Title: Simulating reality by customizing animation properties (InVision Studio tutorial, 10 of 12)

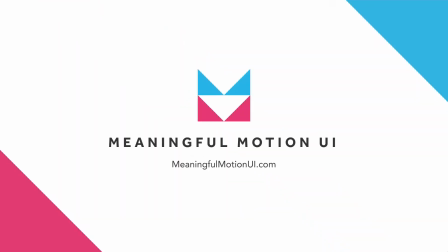0s
In the final video on structural motion, we'll look at a few more techniques for creating believable and realistic motion.
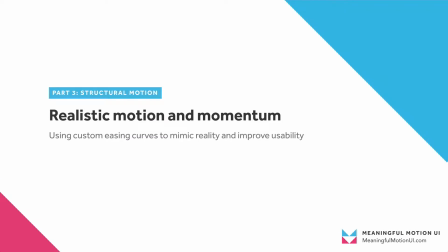6s
We'll see how different easing curves can represent gravity and momentum. In real life, nothing really stops or starts immediately.
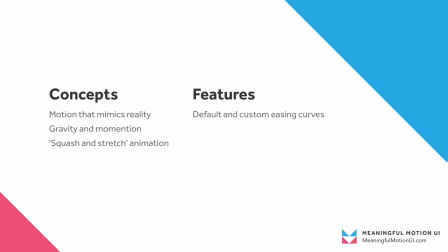13s
It's always speeding up or slowing down. So we want to make sure that's true for our products and websites too. When things do happen instantly online, it can be confusing or disorienting. By adding motion that mimics reality, we're able to provide additional context and improve usability.
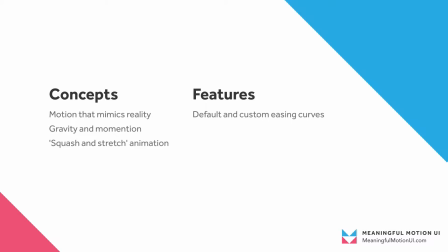30s
Our app and landing page are looking pretty good, so we'll be looking at a few examples outside of the app for the last few videos.
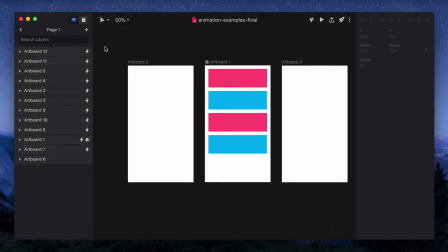37s
Since we've already gone over most of the motion features in Studio, for this last few examples, we won't be starting the animations from scratch, but we'll just be modifying them. I've still included the files below though if you'd like to play with them. We'll select this artboard and then preview.
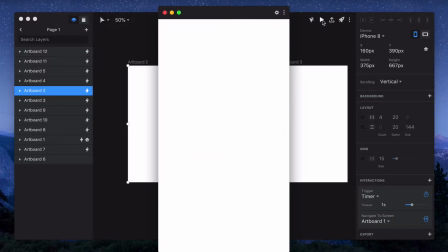52s
This is just an abstract example of a couple cards moving onto the page and then going off of it again. You can see right now it looks a little jumpy, and that's because I've set the easing curves to linear.
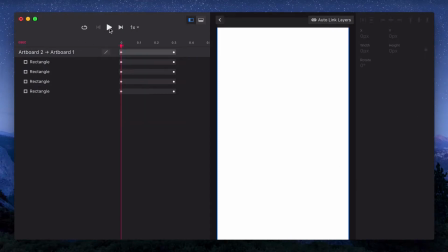63s
In the same way that a page transitioning instantly doesn't really mimic real life, having motion start or stop immediately doesn't really either.
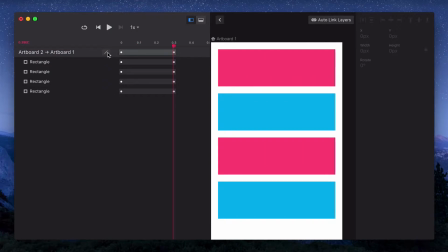72s
Everything is always slowing down or speeding up. So if I go into the timeline and change it to ease both, which is the default, it already looks pretty good.
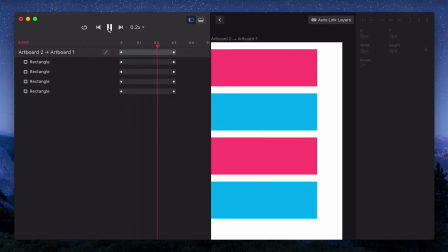80s
We'll slow it down so we can see exactly what's happening. And so it comes in pretty fast, but then it slows down as it gets towards the end.
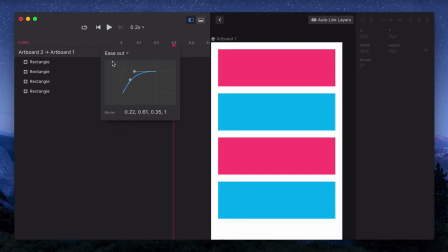88s
Another thing we can do on the entrance state though, is set it to ease out. And this follows the guidelines to material design.
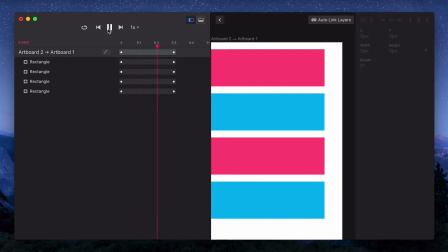96s
Generally, if things are entering the page, they'll enter them fast and then slow down. And then when something is leaving the page, it'll start slow and then exit fast.
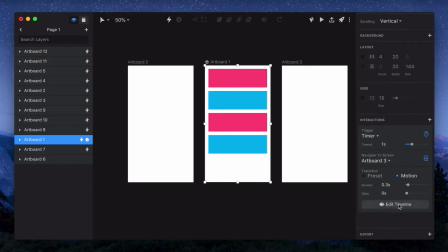105s
And so if we go to our second artboard, we'll preview what it looks like when we have ease both.
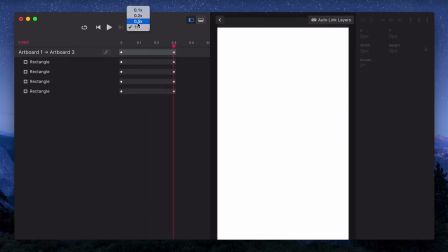112s
And on this one, I think it's a little more obvious where you can actually see it slows down before it exits the screen. But if we change it to ease in, it'll start slow, and then by the time it's off the screen, it's already moving pretty quick.
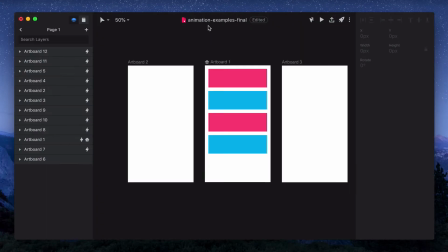125s
In the next video, we'll take this example even a little further and add some personality to it.
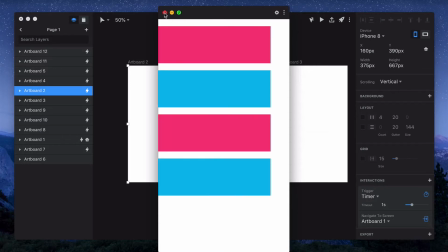130s
For now though, let's talk about some different motion principles. I'll jump over to this artboard in preview.
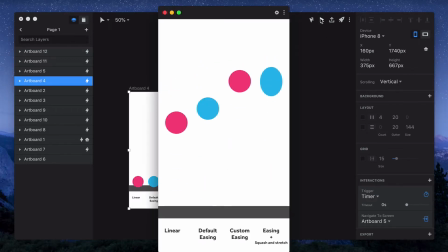137s
Here we have four circles that have the same timing. The left is completely linear. The next one has the default ease in, ease out. The next one has custom easing. It eases out on one artboard and then it eases in on the other. And then the last one has that same custom easing as well as squash and stretch.
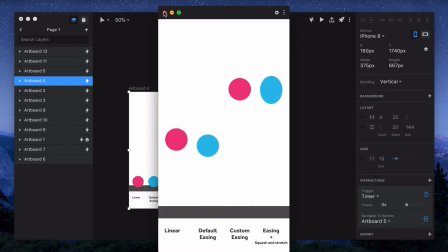156s
And squash and stretch isn't something you see too much in web design, but you can see for this bouncing ball example, it definitely makes it look a lot more realistic.
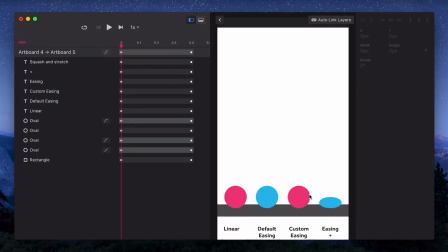166s
The way I have the easing set up on the middle one though is something that will be useful for web design. So when we go in and look at that one, we can see that it's set on ease out for the first transition. And then if we go over to the second transition, it's set on ease in.
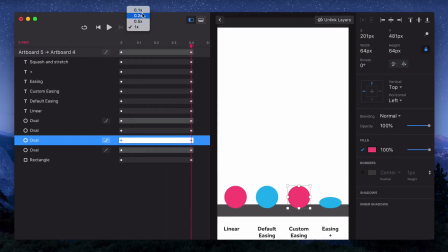184s
So basically it'll start really fast at the bottom, slows down as it gets to the top, and then speeds up again at the end.
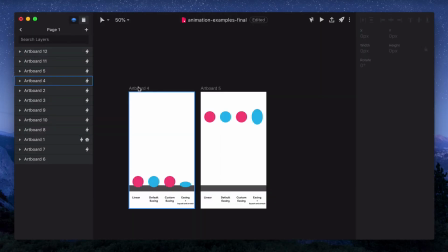193s
This is similar to our last example where something came in pretty quick, slowed down as it left, and then sped up as it left the page.
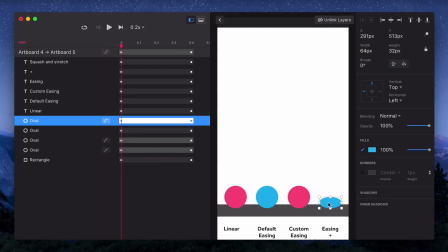200s
And then there's one more thing we can do to make this even more realistic. So you can see with the example on the right, the height transition takes the entire time.
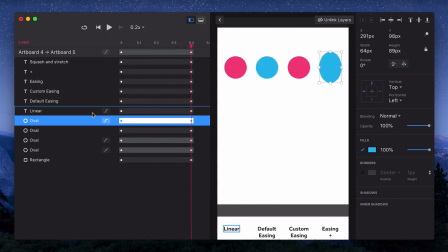210s
In real life though, most of that motion would be focused at the bottom rather than at the top.
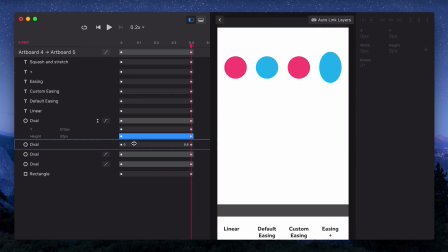215s
After it bounced off the ground, it stays pretty static, but it's really when it's hitting the ground and when it's taking off that it's moving. So in order to do that, we'll go into that third oval and then we'll adjust the timing on only the height property.
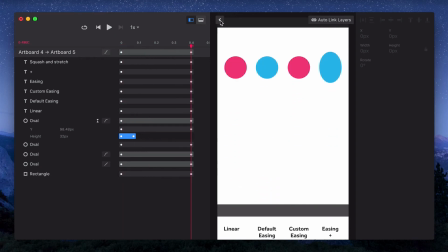228s
We can see it stretches out really quickly. And when we go to the second artboard, we want that to happen at the end of the transition. So it really doesn't squash until it hits the fictional ground that we have set up.
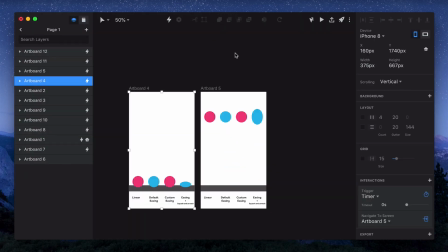241s
If I go back to preview it, it's a pretty subtle change, but it does look just a little more realistic.